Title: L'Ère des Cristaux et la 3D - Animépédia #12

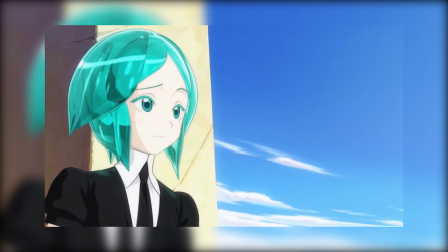Le choix a-t-il été artistique ou économique ? Eh bien la réponse c'est... artistique.
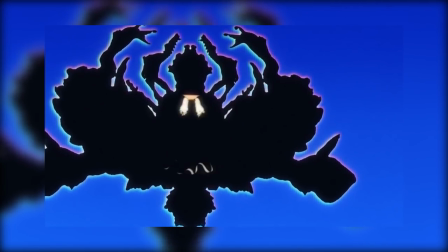Comme on l'a vu, le studio Orange est spécialisé dans l'animation 3D, et c'était la volonté de son président,
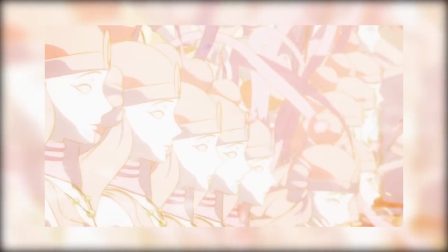Eiji Inomoto, de faire ses preuves avec sa première série entièrement faite en images de synthèse.
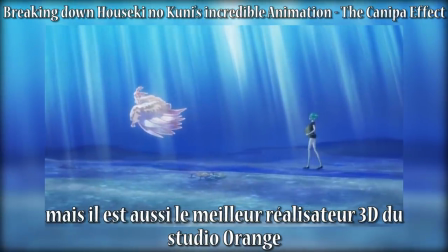Eiji Inomoto may be the studio president, but he's also Studio Orange's best 3D director and took up this role for his dream project.
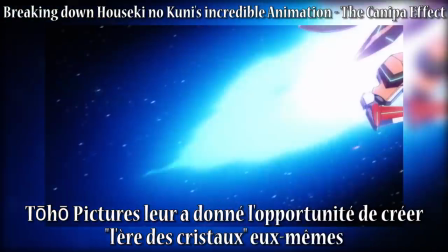After working with Orange on Majestic Prince, Toho Pictures gave them the opportunity to create Land of the Lustrous themselves as the head studio.
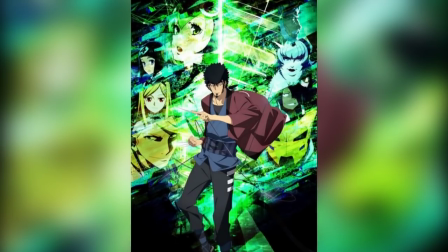Après avoir travaillé sur la 3D d'animé comme Dimension W,
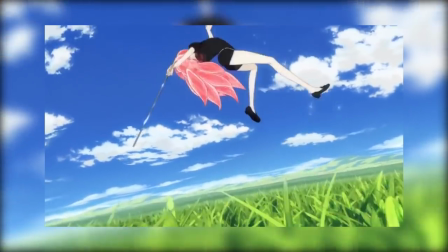Eiji Inomoto a enfin eu la chance de montrer ce que son studio pouvait faire avec l'adaptation de l'ère des cristaux et le succès qu'on lui connaît.
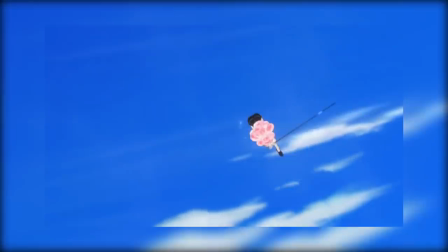C'est pourquoi le choix des images de synthèse pour cet animé est une démarche artistique.
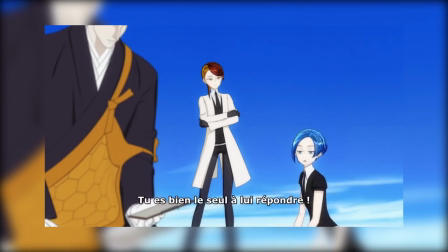Et économique. Oui, parce que bon, au bout d'un moment, faut arrêter de se voiler la face.
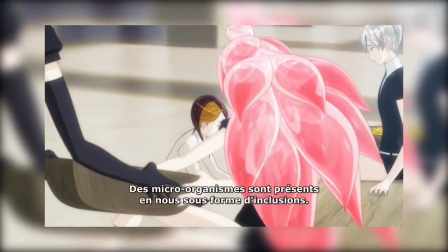Alors ce que j'ai dit juste avant reste vrai, le studio Orange avait l'ambition de créer sa première série en 3D.
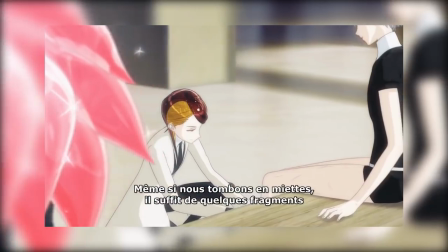Cependant, certains éléments montrent que la raison économique pour le choix d'animation est bien présente.
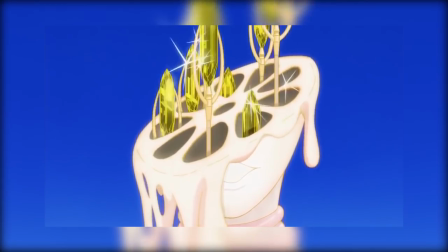Premièrement, l'ère des cristaux n'est pas entièrement en 3D. Vous avez sans doute remarqué que certains passages très courts étaient en animation classique.
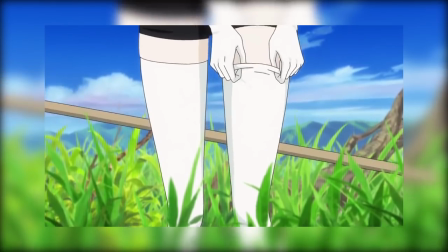Il s'agit notamment des moments où les cristaux se brisent et des décors naturels. Eh bien, ils ne sont pas en 3D parce que ça prendrait beaucoup trop de temps de modéliser autant de détails en images de synthèse.
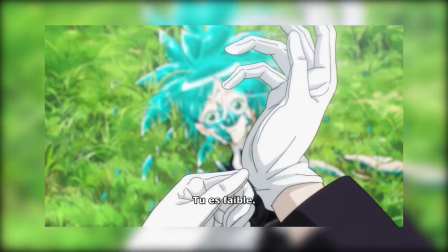Alors dans ces cas-là, on revient à l'animation en 2D. C'est exactement l'inverse des animés classiques, dans lesquels c'est la 3D qu'on utilise pour les éléments trop longs à dessiner.
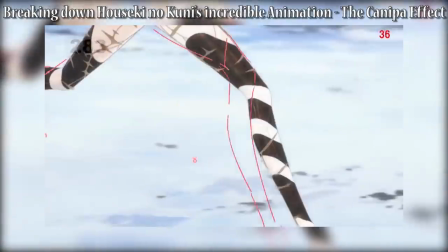De plus, le studio Orange s'est aidé d'animateurs 2D pour guider l'animation des personnages dans leurs mouvements et leurs expressions faciales.
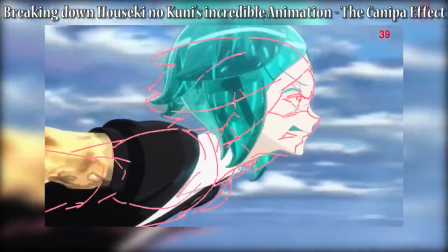Là où je veux en venir, c'est que la volonté artistique de réaliser cette série en images de synthèse n'est pas jusqu'au boutiste,
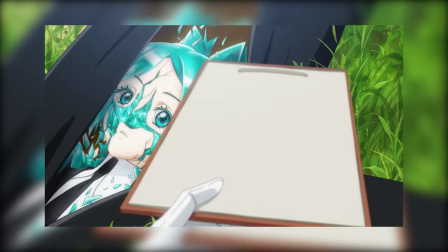vu que le studio a manifestement utilisé l'animation classique, tantôt parce que c'était plus pratique,
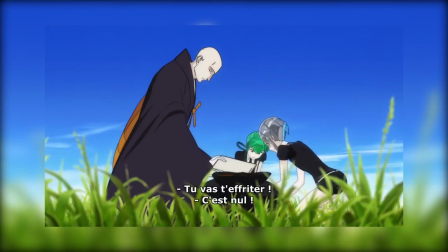tantôt pour s'appuyer dessus. Deuxièmement, pourquoi croyez-vous que cette série et pas une autre a été choisie pour être adaptée par le studio Orange?
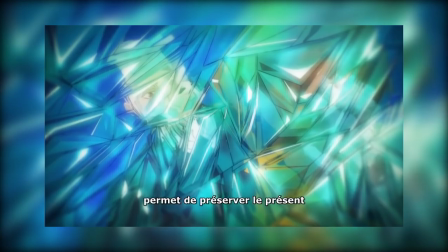S'il y a bien un manga qui était propice à l'utilisation de la 3D, c'est sans conteste l'ère des cristaux.
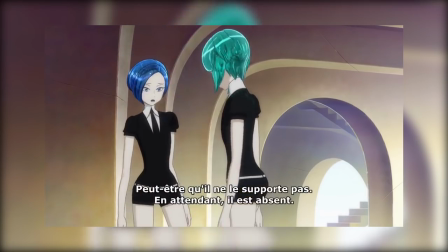Avec ces personnages qui ont quasiment tous le même corps et les mêmes vêtements, c'est très rentable de modéliser un seul corps pour le copier-coller en ne changeant que la tête.
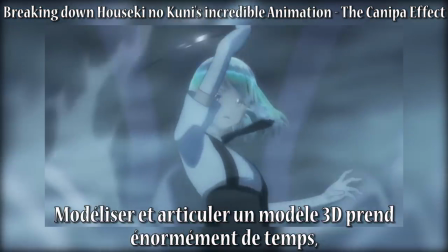3D modeling and rigging takes a huge amount of time, but once that's done, it can be reused in other scenes.
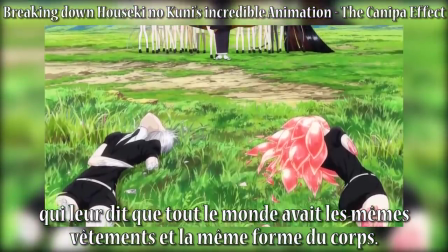This was particularly handy when they spoke to the author and were told that everyone wears the same clothes and has the same body shape.
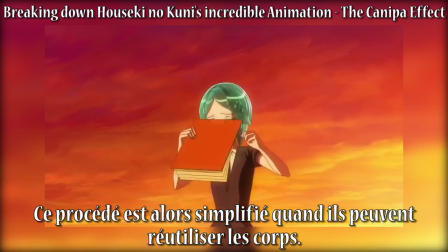They're rocks, not humans after all, and so that process becomes streamlined when they can reuse the bodies.
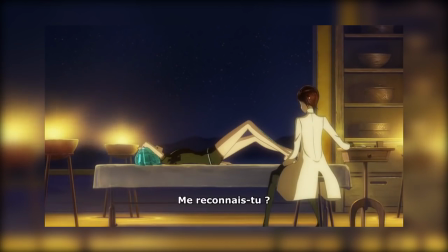D'autant plus que les autres personnages sont peu nombreux et les décors assez vides. Au final, ça fait pas tant de choses que ça à modéliser, et une fois cette étape finie, il suffit de les faire bouger.
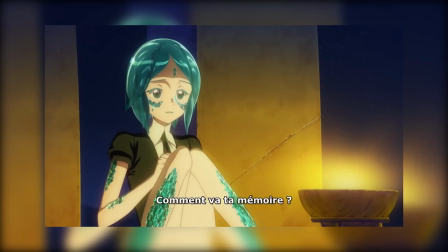En résumé, le choix de la 3D pour cet animé est à la fois artistique et économique.
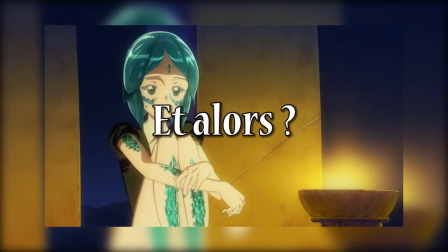Et alors, me direz-vous ?
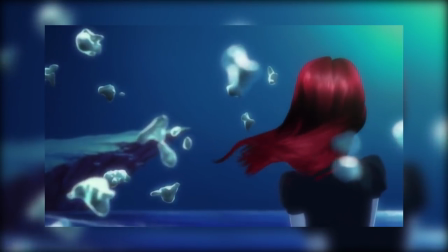En effet, si le spectateur n'est dérangé ni par les images de synthèse, ni par l'aspect jeu vidéo, ni par le choix économique, qu'est-ce qu'on pourrait reprocher à cette 3D ?
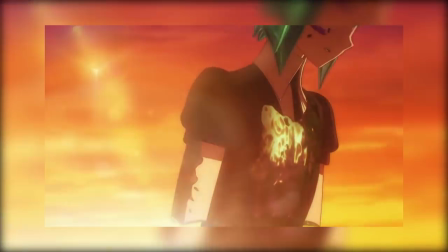Eh bien, laissez-moi vous poser une autre question. Concrètement, quels sont les avantages de l'animation 3D par rapport à l'animation classique ?
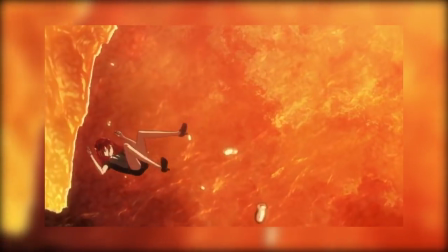Réduire le coût de production, permettre des mouvements de caméra plus élaborés, modéliser de jolis cheveux qui brillent.
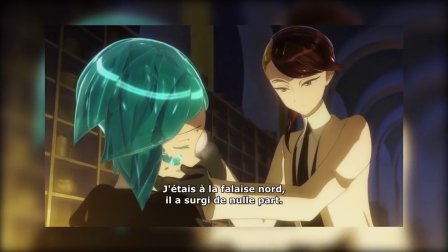À part ça, tout le reste est possible en animation 2D. Alors, est-ce que ça valait tellement le coup de choisir la 3D pour l'ère des cristaux ?
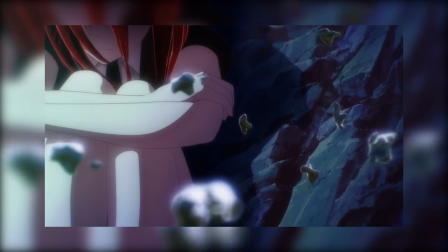Personnellement, je continue de penser que l'argument économique a été déterminant dans ce choix.
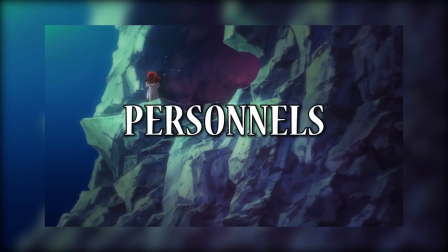Pour finir, quels sont les reproches personnels que j'ai à formuler à l'encontre des images de synthèse ?
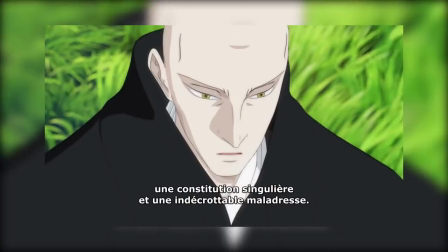Eh bien, pour le peu qu'on gagne en qualité d'animation, je trouve qu'on perd beaucoup de choses. Je trouve ça moche parce que dans beaucoup de scènes, j'ai l'impression de voir des marionnettes qui bougent avec un balai dans le cul.
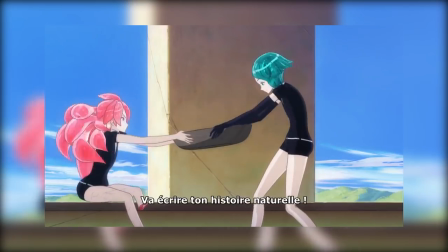Les scènes en motion capture améliorent à peine la chose car les acteurs bougent d'une manière pas naturelle pour exprimer l'émotion des personnages, ce qui donne des scènes assez embarrassantes.
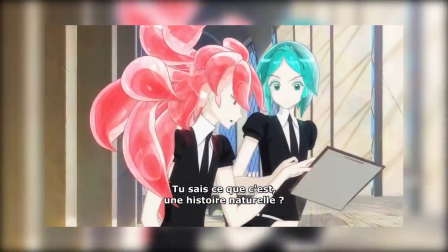Émotions qui ne peuvent pas être transmises par les fameux effets sur le visage qu'on trouve dans les mangas,
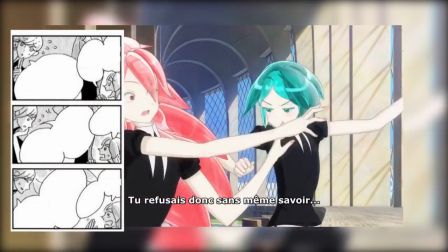comme les veines qui ressortent ou la goutte de sueur derrière la tête, parce que ça ne colle pas du tout avec la 3D.
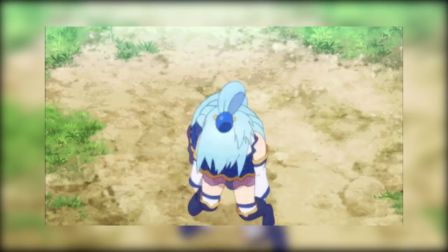Avec la 2D, on peut gommer les défauts grâce à diverses techniques d'animation, techniques qui ne sont pas compatibles avec les images de synthèse.
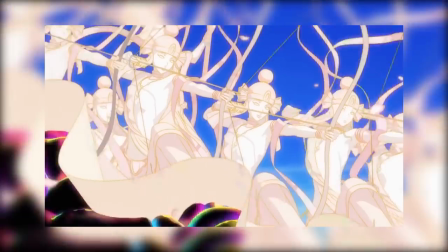Ça ressemble à du jeu vidéo, mais en moins bien, parce que, de par leur mode de production différent,
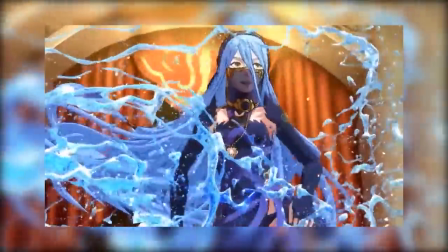les cinématiques de jeux vidéo ont un nombre d'images par seconde beaucoup plus élevé, et donc une animation beaucoup plus fluide.
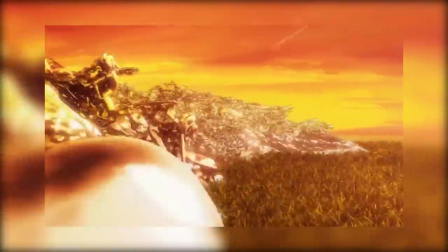Et enfin, je trouve la gestion des liquides juste dégueulasse.
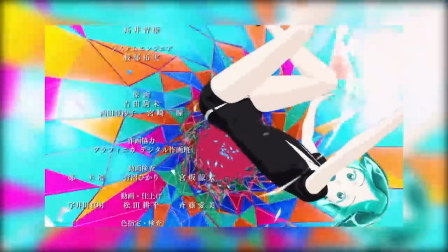Le truc, c'est qu'avec tous ces éléments qui apparaissent à mes yeux comme des défauts, j'ai du mal à comprendre la popularité de la version animée de l'ère des cristaux.